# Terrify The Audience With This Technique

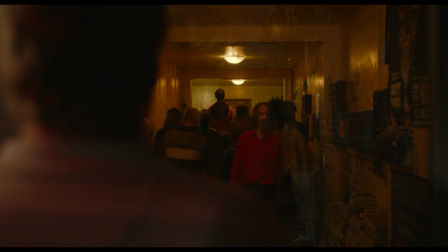(4:08)
Loud music from the neighbor's house and he was wrongfully accused, causing him to unrest easily and wake up late. Picking up something he forgot, the key plugged in his door was lost, doubting whether his apartment would be safe or not.
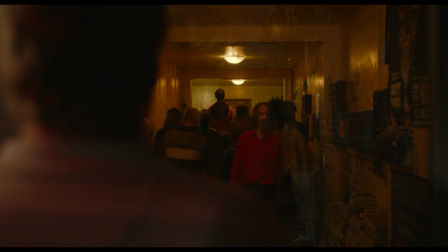(4:29)
And then in the next few minutes, Beau had to experience 4 other conflicts that make it seem like the world is all against him. These events are uncomfortable, but the way Beau handles those situations made the film terrifying to hell.
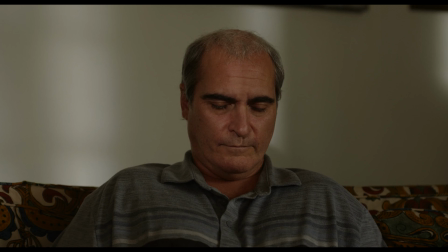(4:41)
From the start, Beau had been introduced as a passive character, a character who reacts to everything around him and can't seem to stand up on his own 2 feet.
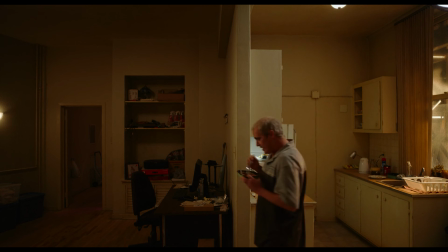(4:49)
In the convention of other films, we would usually see how the character progresses and is able to overcome that fear.
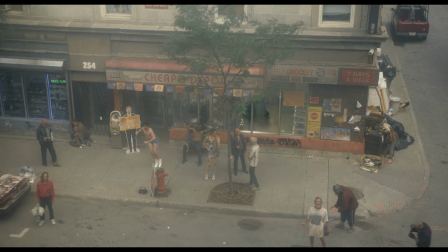(4:55)
But for the rest of these 30 minutes, we don't even see any progress of the character. instead staying stagnant and stuck on the fear,
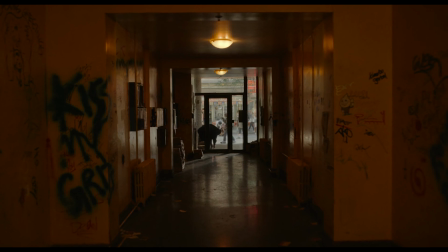(5:02)
putting the audience on stress to keep looking at Beau suffering. Yet, breaking the convention also helped to make this film unintentionally funny.
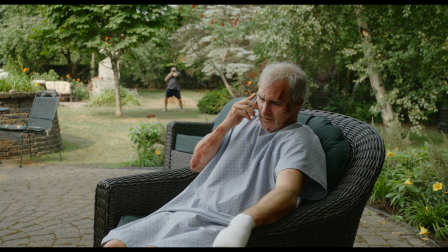(5:10)
After all, humor and comedy is all about supporting the expectation of people. While the bathroom scene is built up in the tense with its scoring and lingering shot,
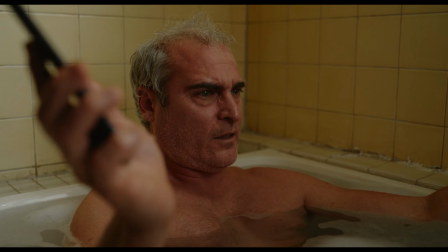(5:18)
it can be helped for us to release a bit of giggle when the revelation or punchline was revealed to be a stranger suspending himself on the ceiling, which obviously was out of reality to happen. Or perhaps the big reveal on whose Beau's father is turned out to be a giant-shaped penis monster. However, before the hilarious reveal, the movie put us on the edge of our seats as Beau was forced to face the dark, claustrophobic ceiling by his mother, putting us in suspense on what will happen to him.
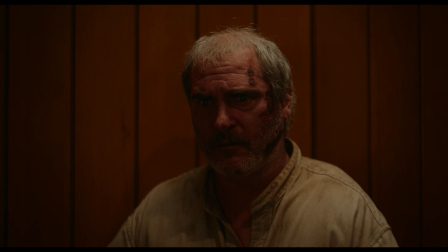(5:45)
Personally, the above example worked quite well for me, but also akin to humor where not everyone gets it, it could act as a double-edged sword.
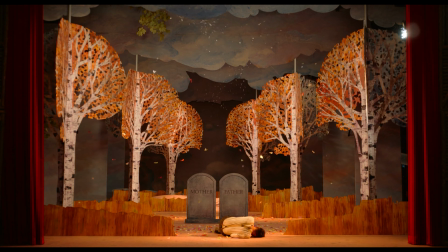(5:54)
In theory, the subversion of ABAC should have worked,
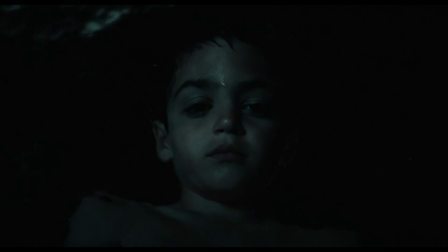(5:58)
but perhaps Aster took it so far that it lost its believability to the audience.
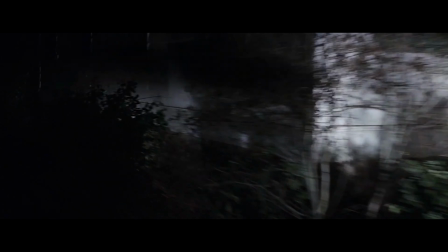(6:03)
Take The Conjuring as a good example.
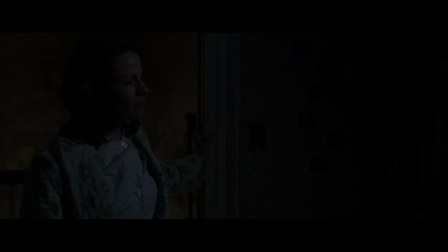(6:05)
The reason why James Wan's The Conjuring worked so well despite its use of mainstream jumpscare is due to how the audience was treated with expectation, but not too far. In the famous basement scene, as the light goes out, Caroline starts to use a match, staring down the stairs where the source of sound comes. Lingering from the basement a while, the camera then cuts to Caroline's face in fear. For a long time, the audience expected that the entity would come in front of him, when suddenly we heard a clap beside her.
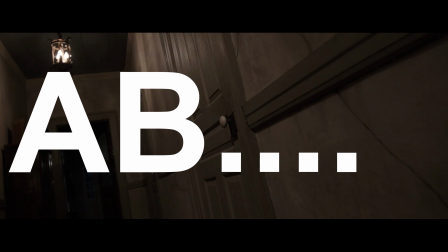(6:37)
Using the example with the tense position of A, B, when we really thought that the entity would jump out in front that causes the form ABA.
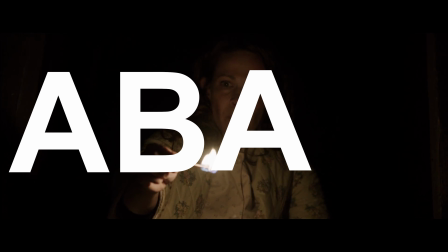(6:46)
But instead, the entity appeared unexpectedly beside Caroline and instead took the form of ABC.
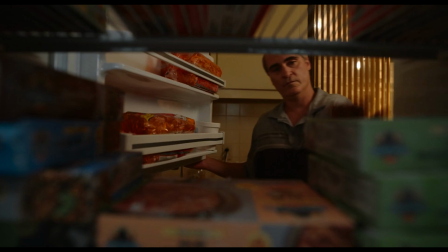(6:52)
Beau is afraid does well with his convention in the first act.
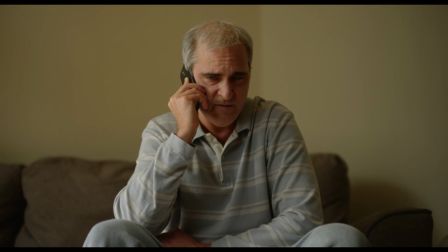(6:55)
The use of tension in the scenes of the man in the ceiling, the call with his mother, or the medicine scene is well made.
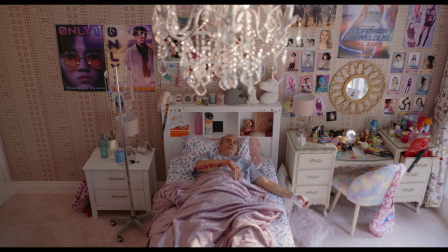(7:02)
However, the next act is where everything falls,
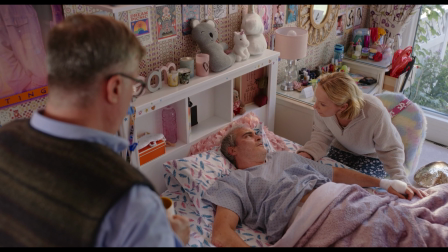(7:05)
jumping to far-fetched ladder or even holding the tension there without releasing the next ladder in the pattern that causes the audience to be bored.
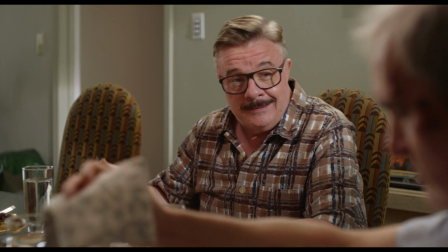(7:12)
The movie changes its settings into Roger's house that feels so distinctly different from Beau's neighborhood.
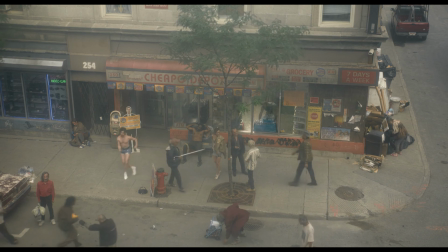(7:17)
Here, Ari Aster that releases some tension, such as the scene where Tony starts to drink pain.
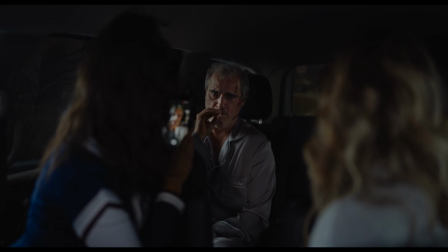(7:22)
It also holds the tension considerably well when Beau is forced to smoke some pot, or when the camera captures the behavior of Jeeves in the background.
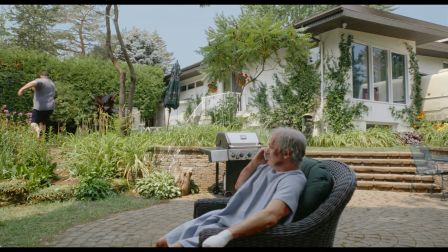(7:31)
But it could be argued that the act dragged on a little bit too long, with repetitiveness on how Beau is forced to stay so he could recover,
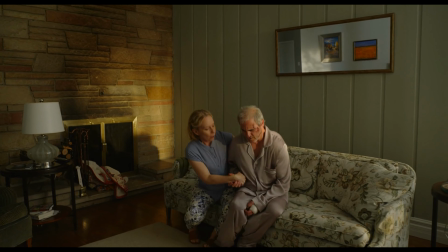(7:39)
despite the time constraint of his mother's dying wish to be there for the funeral.
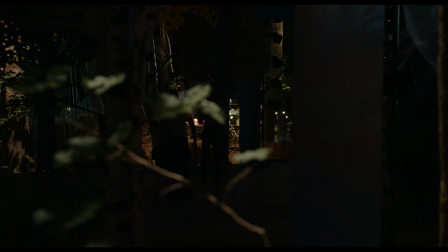(7:43)
When the setting changed again into the theater trope, audience expect jumpscare, but there is almost none.
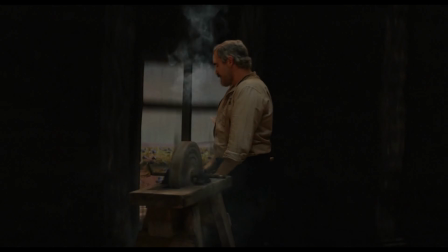(7:48)
Instead, being shown the imagining of Beau's life, everything goes well. This perhaps became the turning point for the audience as a walkout was imminent.
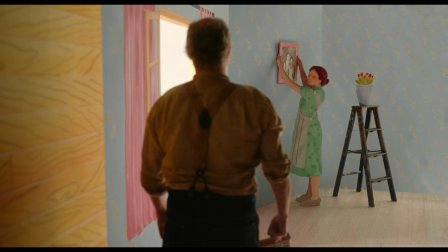(7:57)
Even a friend of mine actually walked out from the screening, and when I asked why, he said that there was almost nothing happening there.
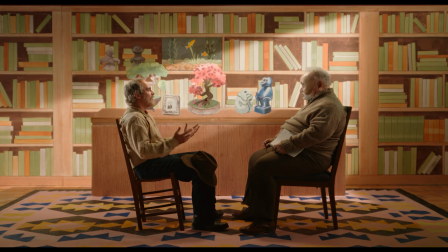(8:04)
I won't lie, in some scenes the film dragged on a bit toward the end credit, but thinking back,
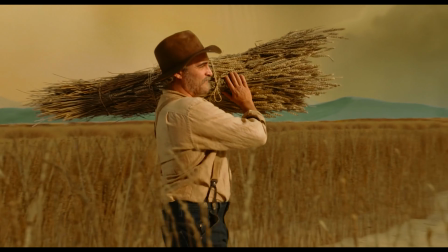(8:09)
perhaps the running time is actually perfect, because the film itself isn't about feeling the visible and physical terror,
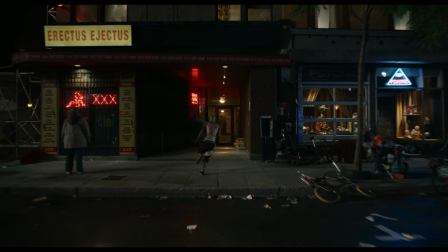(8:15)
but rather an emotional visceral one.